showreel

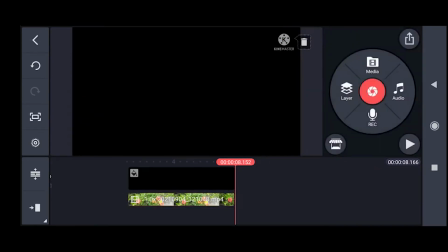(21:15)
मैंने ये राइट चेक कर दिया। अब ये मेरी 8 सेकेंड की वीडियो बन चुकी है।
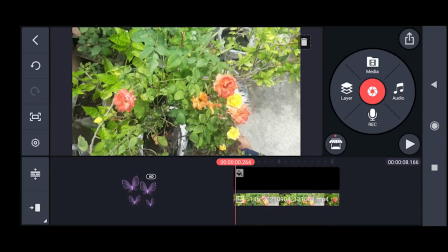(21:23)
अब इस वीडियो पर ये देखिए, इसको मैं प्ले करके दिखाता हूँ। ये वीडियो शूट हुआ है लेकिन कैमरा मूव नहीं हुआ है।
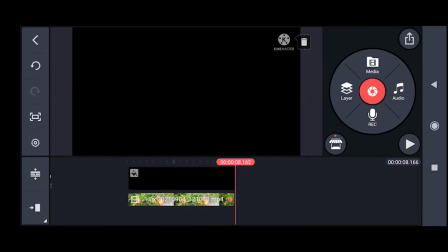(21:33)
कैमरा एक ही जगह है, स्टिल किसी भी ट्राईपॉड पर या हैंड पर रखा हुआ है और कैमरे में देखिए कोई मूवमेंट नहीं है।
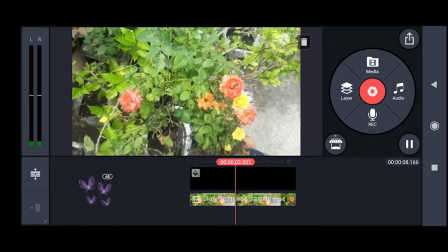(21:41)
अगर हम की फ्रेम की मदद से इस कैमरे में कुछ मूवमेंट लाएं तो हमारा ये एक
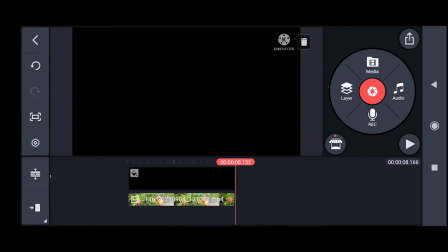(21:46)
सिनेमैटिक लुक आ जाएगा और ये वीडियो जो अभी बेजान सा समझ में आ रहा है इसमें जान आ जाएगी।
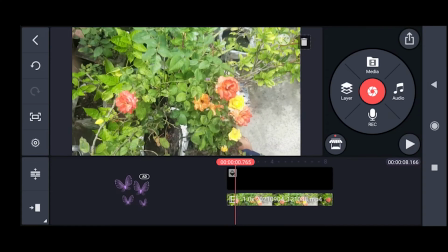(21:52)
तो इसके लिए हम क्या करेंगे, इस वीडियो को हमने सेलेक्ट किया।
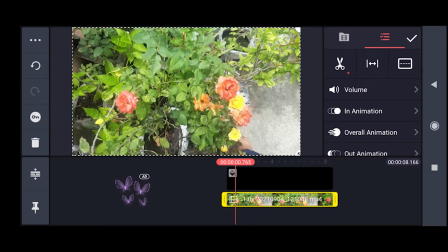(21:57)
अब ये देखिए लेफ्ट साइड में ये जो 4th नंबर पर एक चाबी का निशान है, एक चाबी का आइकन है, इसको हम सेलेक्ट करेंगे। तो ये मेरा पहला की फ्रेम मेरा पहला की फ्रेम यहाँ पर लग गया। अब मैं इसके वीडियो के लास्ट पॉइंट पर जाऊंगा और मैं इस वीडियो को
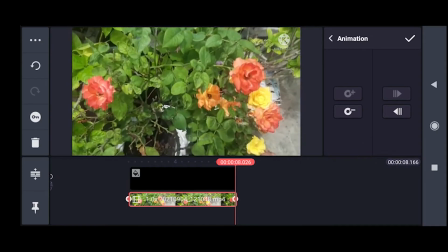(22:20)
जूम इन कर दूंगा।
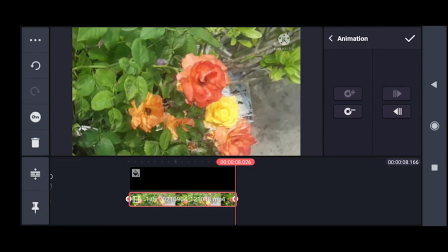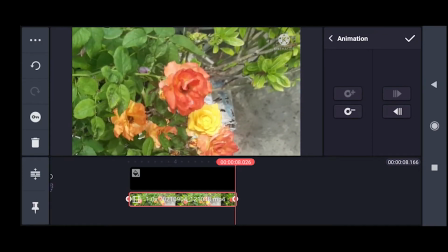(22:28)
ठीक है, और ये जूम इन करने के बाद अब मैंने ये चेक का निशान पर क्लिक किया।
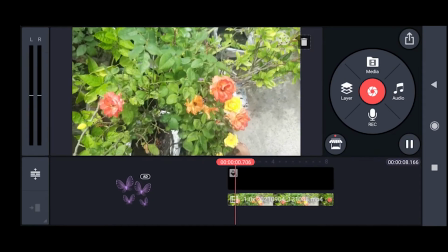(22:34)
अब इस वीडियो को हम प्ले करके देखते हैं। ये देखिए, अब इस वीडियो में एक सिनेमैटिक मूवमेंट आ गया है।
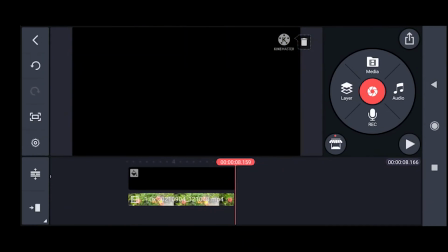(22:44)
ऐसा लग रहा है जैसे कि हमने किसी गिम्बल या स्लाइडर की मदद से
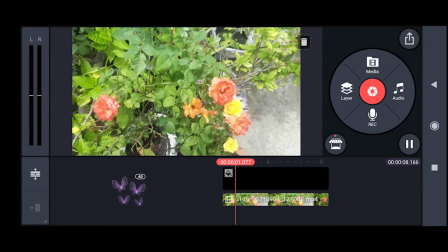(22:50)
इस फूल की तरफ कैमरे को लेके गए। ये देखिए,
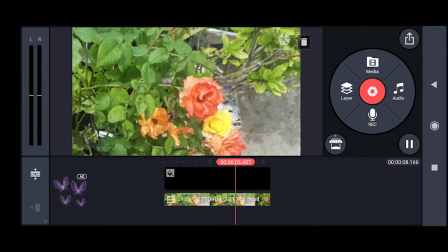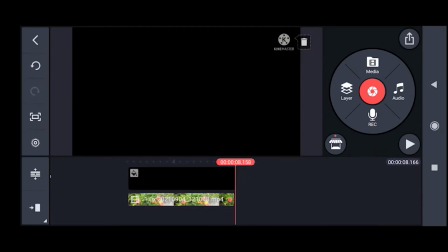(22:59)
इसी में हम एक नेक्स्ट की फ्रेम और लगाएंगे,
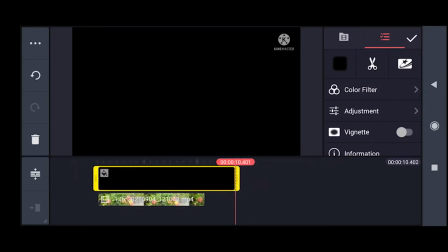(23:02)
एक वीडियो और हम इंपोर्ट करते हैं और उसमें हम दूसरे टाइप से की फ्रेम लगाएंगे।
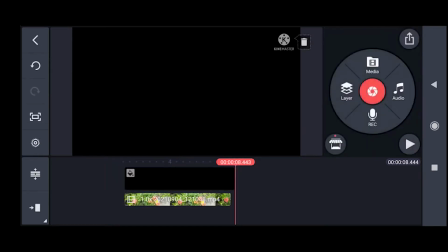(23:09)
इसके लिए फिर वही प्रोसेस, मीडिया, वीडियो,
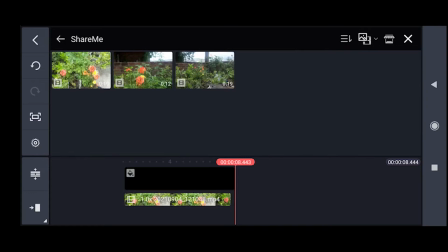(23:15)
और हम कोई भी एक वीडियो चूज़ कर लेंगे। मैंने ये वाली वीडियो चूज़ कर ली।
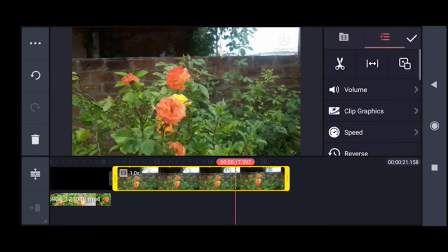(23:20)
अब ये फिर इसको मुझे नीचे वाले लेयर पे लाना है, तो मैंने इसको सिलेक्ट किया, थ्री डॉट्स पर क्लिक किया, डुप्लीकेट एज लेयर,
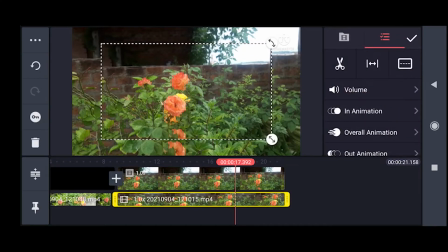(23:28)
ये मेरी दूसरे लेयर पर वीडियो आ गई। अब मुझे फर्स्ट लेयर वाली वीडियो को डिलीट कर देना है।
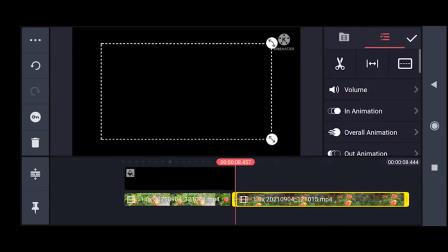(23:35)
ये मैंने फर्स्ट लेयर वाली वीडियो को डिलीट कर दिया। अब जो फर्स्ट मेरी लेयर है जिस पर मैं की फ्रेम लगाऊंगा,
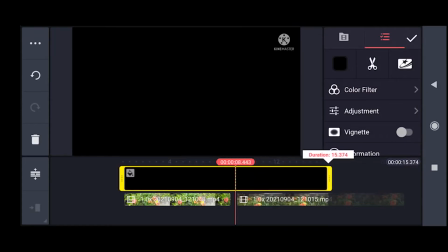(23:43)
इसकी ब्लैंक लेयर को मैं अपने मुताबिक बड़ा कर लूँगा।
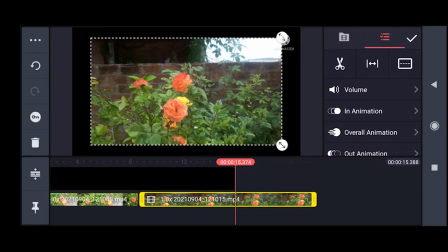(23:51)
अब देखिए, मुझे ये वाली वीडियो है, सबसे पहले हम इसको फ्रेम के अकॉर्डिंग एडजस्ट कर लेंगे।
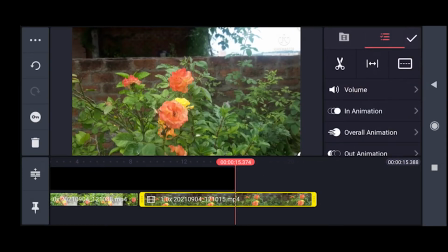(23:58)
अब मुझे यहीं तक ये वीडियो चाहिए, मैंने इसको सेलेक्ट किया, ट्रिम किया और डिलीट कर दिया।
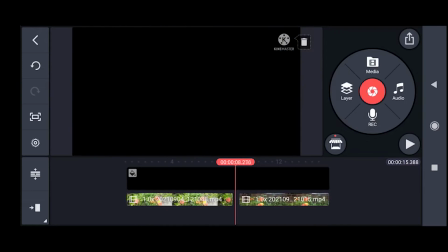(24:07)
अब इसके बाद हम वीडियो के स्टार्टिंग पॉइंट पर गए।
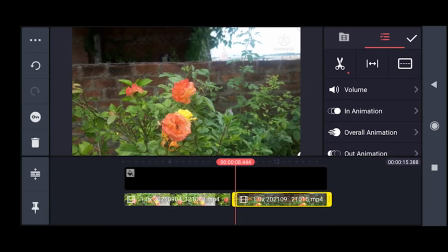(24:13)
मैंने यहाँ से इस वीडियो में मुझे की फ्रेम्स लगाने हैं, तो यही मैंने लेफ्ट साइड से जो चाबी का निशान है, चाबी का आइकन है, इस पर क्लिक किया, मेरा पहला की फ्रेम लग गया। अब मुझे इस पर एक स्लाइडर टाइप का मूवमेंट चाहिए, तो मैंने इसको जूम इन किया
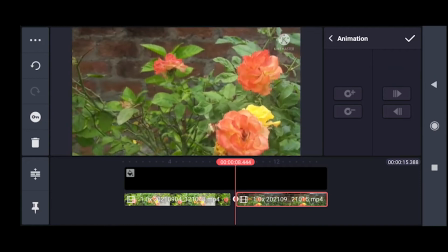(24:34)
और जूम इन किया,
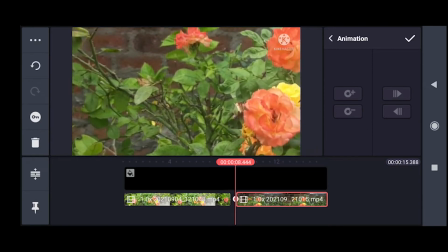(24:39)
इसकी जो फर्स्ट पोजीशन है वो मेरी ये रहेगी
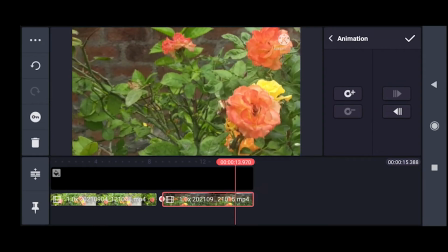(24:45)
एंड लास्ट वीडियो के लास्ट पॉइंट पर गया और लास्ट पोजीशन मेरी
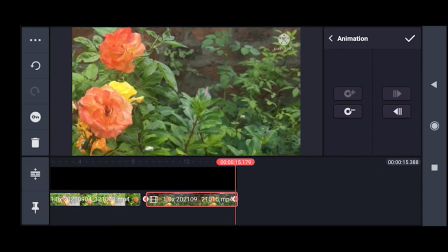(24:52)
मैंने ये सेट कर दी और चेक कर दिया। अब इसको हम प्ले करके देखते हैं।
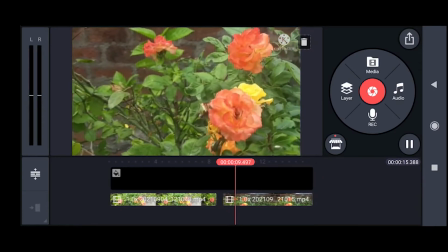(25:01)
ये देखिए,
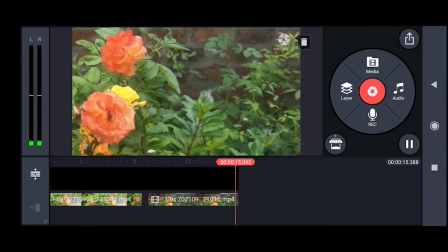(25:04)
इस वीडियो में की फ्रेम की मदद से हमने एक स्लाइडर टाइप का इफ़ेक्ट क्रिएट कर लिया।
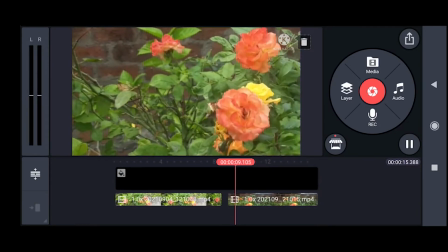(25:12)
ये देखिए,
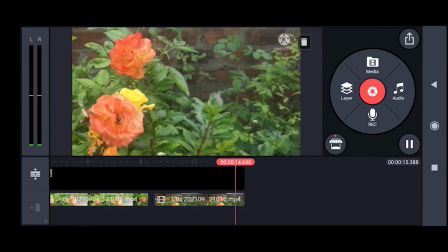(25:16)
अब आप खुद ही सोचिए कि
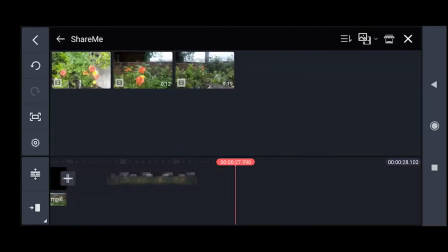(25:19)
मेरी ये पहले वाली वीडियो अच्छी थी या अब इस पर जो मूवमेंट आ गया है ये वीडियो अच्छी है।
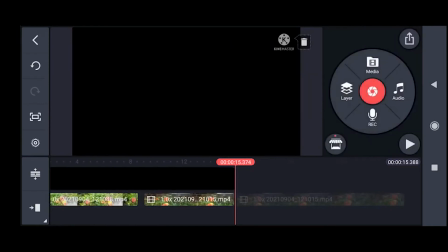(25:30)
मैं आपको कंपेयर करके दिखाता हूँ।
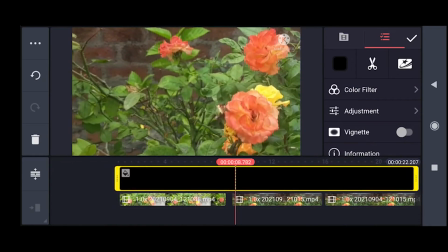(25:36)
ये देखिए, ये मेरा वही वीडियो है जिस पर मैंने की फ्रेम लगाए हैं,
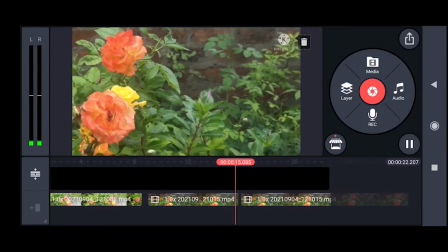(25:45)
एक स्लाइडर मूवमेंट क्रिएट किया है, और ये मेरा ओरिजिनल वीडियो है जिस पर कोई मूवमेंट नहीं है।
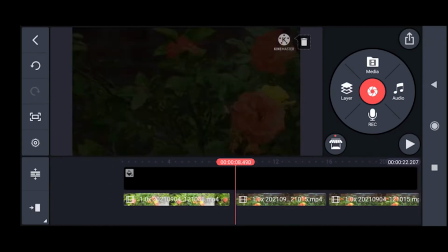(25:53)
तो आप देख सकते हैं कि इस वीडियो में एक सिनेमैटिक लुक आ गया है।
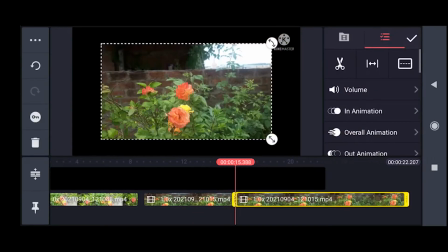(26:06)
ओके, अब नेक्स्ट हम एक और की फ्रेम एडजस्ट करते हैं।
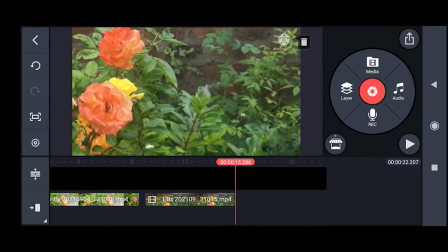(26:13)
जैसे हम किसी गिम्बल की मदद से वर्टेक्स शॉट लेते हैं, रोटेट करता हुआ गिम्बल आगे की तरफ जाता है, वही सीन हम इसमें की फ्रेम की मदद से क्रिएट करते हैं।
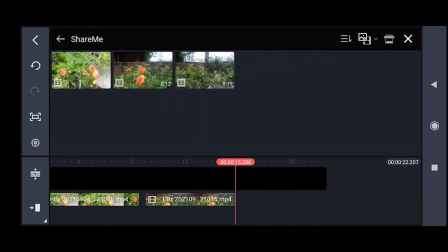(26:25)
तो चलिए शुरू करते हैं। मैंने एक ये वीडियो ले लिया।
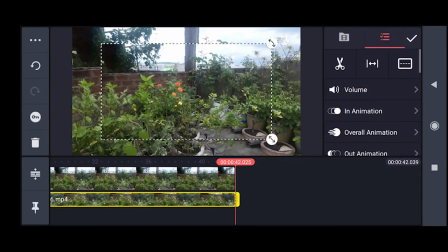(26:31)
अब इसकी मैंने फिर डुप्लीकेट लेयर बनाई, पहले वाले वीडियो को मैंने डिलीट कर दिया।
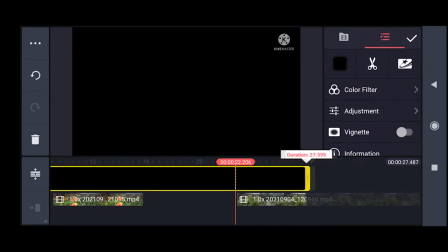(26:42)
अब इस वीडियो जिस लेयर पर हमें की फ्रेम लगाने हैं उसको मैंने वीडियो के ऊपर एडजस्ट कर लिया।
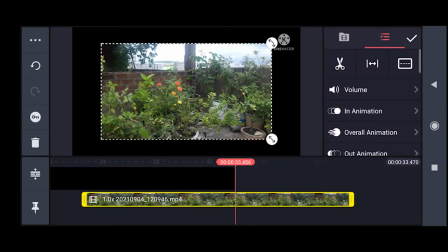(26:51)
अब ये वीडियो मुझे इतना ही चाहिए, तो इसको मैंने ट्रिम कर दिया। ठीक है, अब हमें क्या करना है कि ये हमारा जो वीडियो है, सबसे पहले हमें फ्रेम के अकॉर्डिंग एडजस्ट कर लेना है। ये मैंने फ्रेम के अकॉर्डिंग एडजस्ट कर लिया। अब हम इस पर ये देखिए, अब इसमें कोई की फ्रेम नहीं है, कोई मूवमेंट नहीं है,
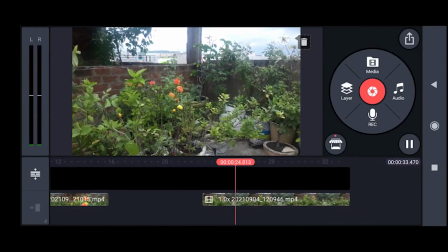(27:13)
तो ये वीडियो एकदम बेजान एक स्टिल टाइप का लग रहा है। ठीक है, अब हम इसमें लगाते हैं की फ्रेम और इसमें कुछ मूवमेंट क्रिएट करते हैं। तो सबसे पहले मैंने वीडियो को सिलेक्ट किया,
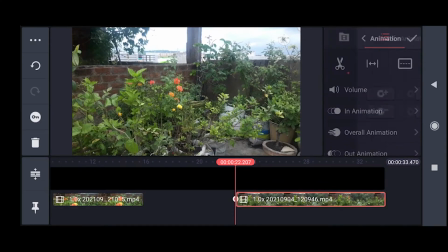(27:29)
लेफ़्ट साइड से ये चाबी वाले आइकन पर क्लिक किया, ये मेरा पहला की फ्रेम लग गया।
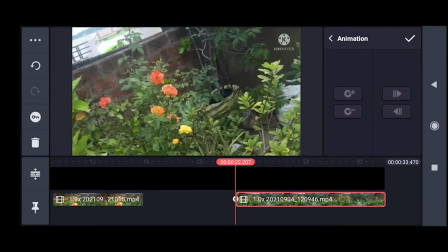(27:36)
अब मैंने इसको इस वीडियो को क्या किया, जूम किया और थोड़ा सा लेफ़्ट साइड में एंटी क्लॉकवाइज रोटेट कर दिया।
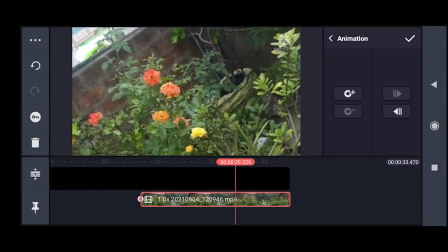(27:45)
अब इसके बाद मैं इस वीडियो के लास्ट पॉइंट पर जाता हूँ और
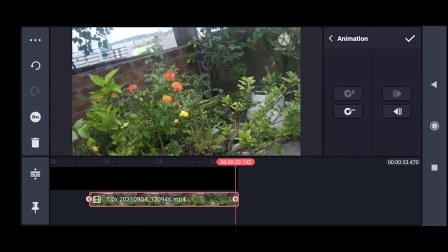(27:52)
यहाँ पर मैं उस वीडियो के जो ओरिजिनल एस्पेक्ट था उस पर सेट कर देता हूँ।
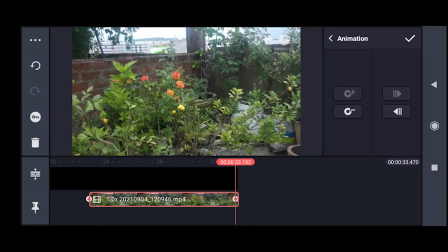(28:03)
ठीक है, और यहाँ से मैंने इसको चेक कर दिया।
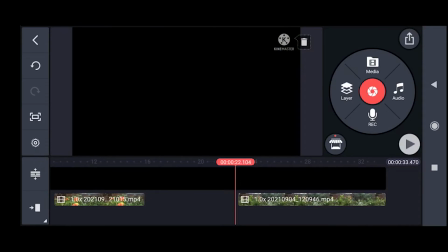(28:07)
अब देखिए, अब इसको प्ले करके देखते हैं तो आप देख सकते हैं
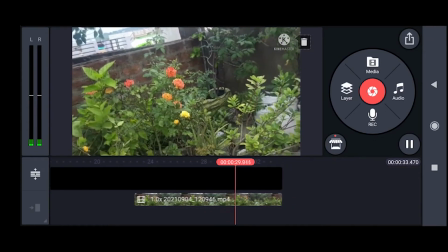(28:14)
इस वीडियो में मोशन क्रिएट हो गया है, एक सिनेमैटिक फील आ गया है और ये लग रहा है जैसे किसी भी गिम्बल
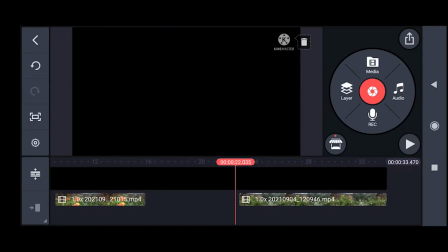(28:24)
से शॉट लिया गया हो। ये देखिए,
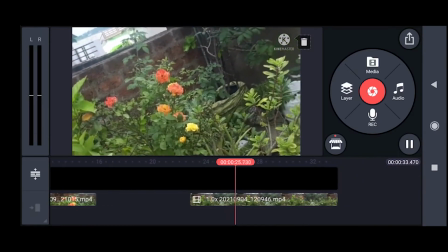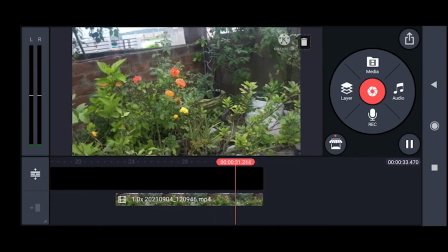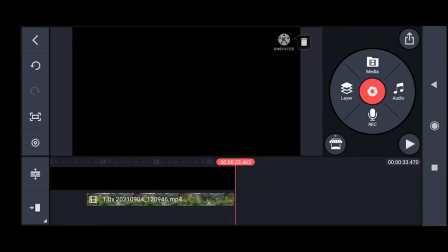(28:38)
तो देखा आपने
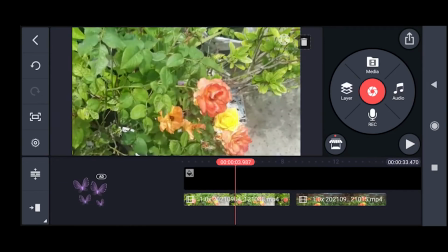(28:41)
काइन मास्टर से हम कैसे अपने एक नॉर्मल वीडियो को सिनेमैटिक लुक दे सकते हैं।
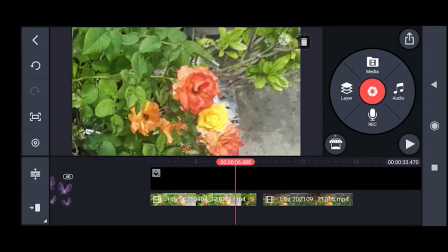(28:48)
वीडियो अगर अच्छी लगी हो तो लाइक ज़रूर करना,
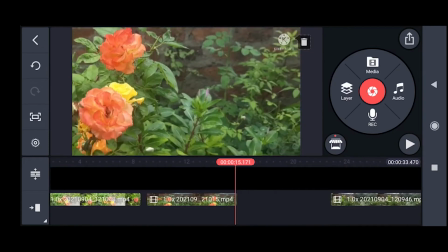(28:52)
शेयर करना और चैनल को सब्सक्राइब ज़रूर करना है, क्योंकि इस चैनल पर मैं इसी टाइप के कुछ वीडियोस शेयर करूँगा।
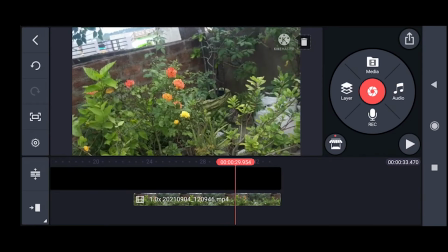(29:00)
थैंक्स फॉर वॉचिंग, हैव अ गुड डे।